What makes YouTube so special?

Erving Goffman's work on parasocial relationships is also applicable to the grammar of YouTube. According to Goffman, being in a social situation is like being on stage, and the people in the interaction are like performers. Like the theater, each performer has a front stage and a backstage.
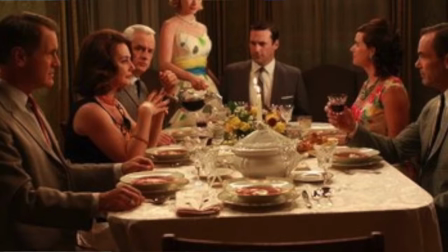[4:25]
The front stage is the way that social actors present themselves,
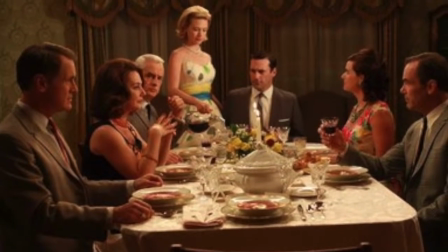[4:28]
purposely revealing or concealing information about themselves depending on their relationship with the environment and the other performers.
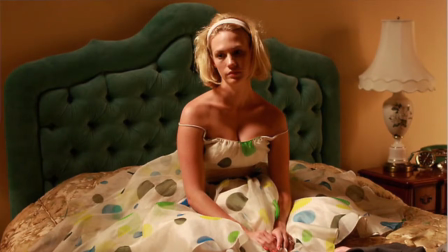[4:34]
The backstage is where the person puts less effort into keeping up appearances.
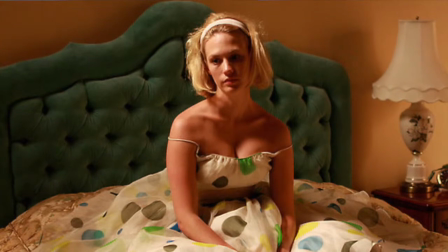[4:39]
Television characters whose backstages are more developed are usually the ones that the director wants us to feel more aligned or teamed with. The more backstage settings and behaviors we see, the more intimate the connection we feel with the character. From a content perspective, YouTube allows people to reveal their backstage more than any other medium by talking about personal issues and creating an intense parasocial relationship with fans. YouTubers also have more control over what information is kept or deleted than people on TV because they do the editing themselves. The front that Meyrowitz describes has two parts. The first is the setting.
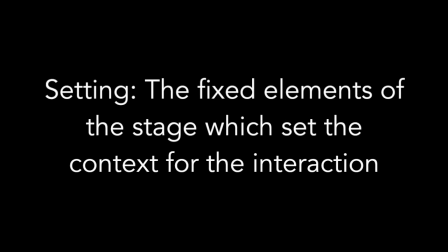[5:14]
This is the fixed elements of the stage, which suggest the context for the type of interaction.
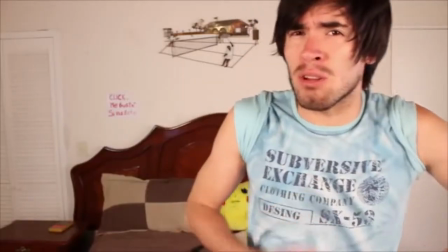[5:19]
Herman films most of his videos at home, giving off an impression that he and the viewer are two friends hanging out at his apartment.
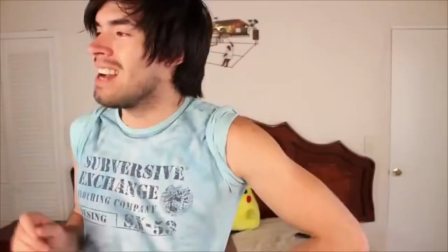[5:26]
Being in someone's apartment in real life suggests a close relationship and a casual interaction.
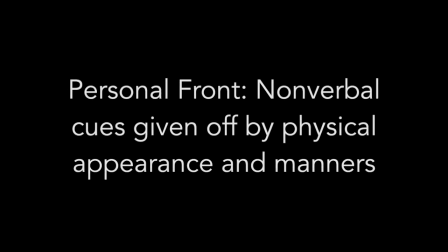[5:31]
The second part of the front is the personal front. These are the nonverbal cues given by physical appearance and manners. There are expectations about appearance and manners that we bring into every social situation.
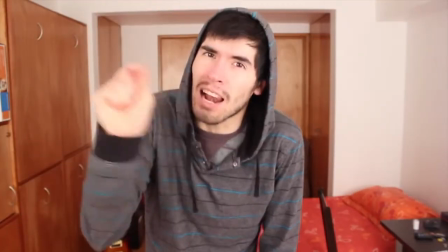[5:42]
In this clip, Herman is pictured wearing a casual hooded sweatshirt with the hood pulled up over his head.
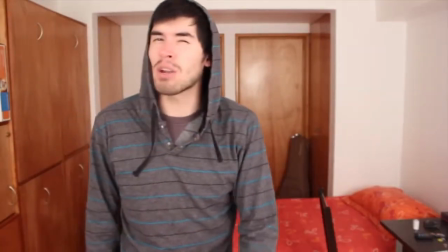[5:47]
The impression his clothing is giving off tells that the imagined relationship that he has with his viewers is laid back and friendly. In addition to the grammar variables covered by Meyrowitz, YouTube has many other variables that distinguish it from other media. Here are a couple of examples of variables that set YouTube apart. Most YouTubers get their start using a webcam or video phone to do their recording and iMovie for editing. If they gain popularity and begin to stray from these humble beginnings, their audience tends to start questioning their authenticity.
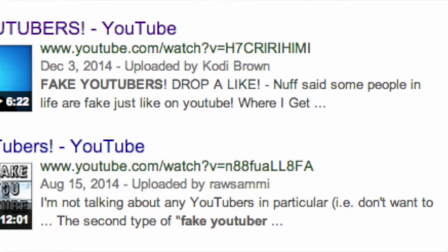[6:25]
Authenticity is very important on YouTube, as being perceived as inauthentic can be detrimental to a YouTuber's career. Goffman's work on Front Stage and Backstage teaches us that authenticity is subjective and relative to the situation, yet YouTubers must seek to maintain the illusion of it. Herman makes an estimated $3 million a year, and his videos are still made the way they were in the beginning, despite some minor improvements. Although he could probably afford better editing software and cameras, or even a team of people to act in and shoot his videos, he has stayed true to his original concept.
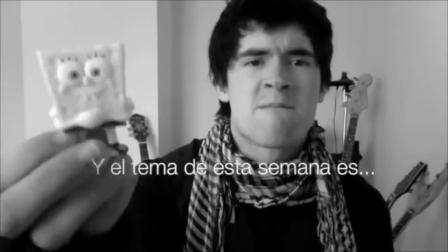[6:57]
The use of generic iMovie title slides and transitions makes this grammar variable intentionally obvious in his videos. Another quality of YouTube that other media lack is the comment section, which plays a major role in the viewer's perception of their parasocial relationship with their YouTube media friend. Many YouTubers, including Herman, directly address comments from fans and often take suggestions from them for future videos. The YouTuber can directly access the fans' response to their videos immediately after posting them. This makes for a much more critical and demanding audience with a direct channel for making those criticisms and demands. The act of commenting online has its own proxemic structure. The distance and anonymity of commenting online makes commenters feel that they can basically say
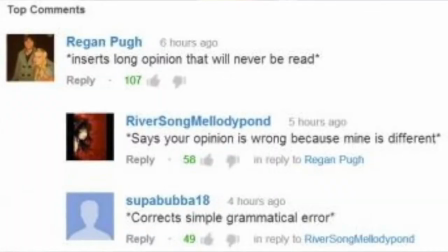[7:47]
whatever they want because no one will trace it back to them and they don't have to see anyone else's offended reaction. This perceived attachment seems different from real-world interaction. When Herman doesn't upload a video on the day that his viewers expect him to, the comments section on his Instagram and other YouTube videos goes crazy with angry posts demanding him to upload it. Sometimes commenters say crazy things when they're angry because they don't ever have to see Herman's response or worry that their relationship will be harmed.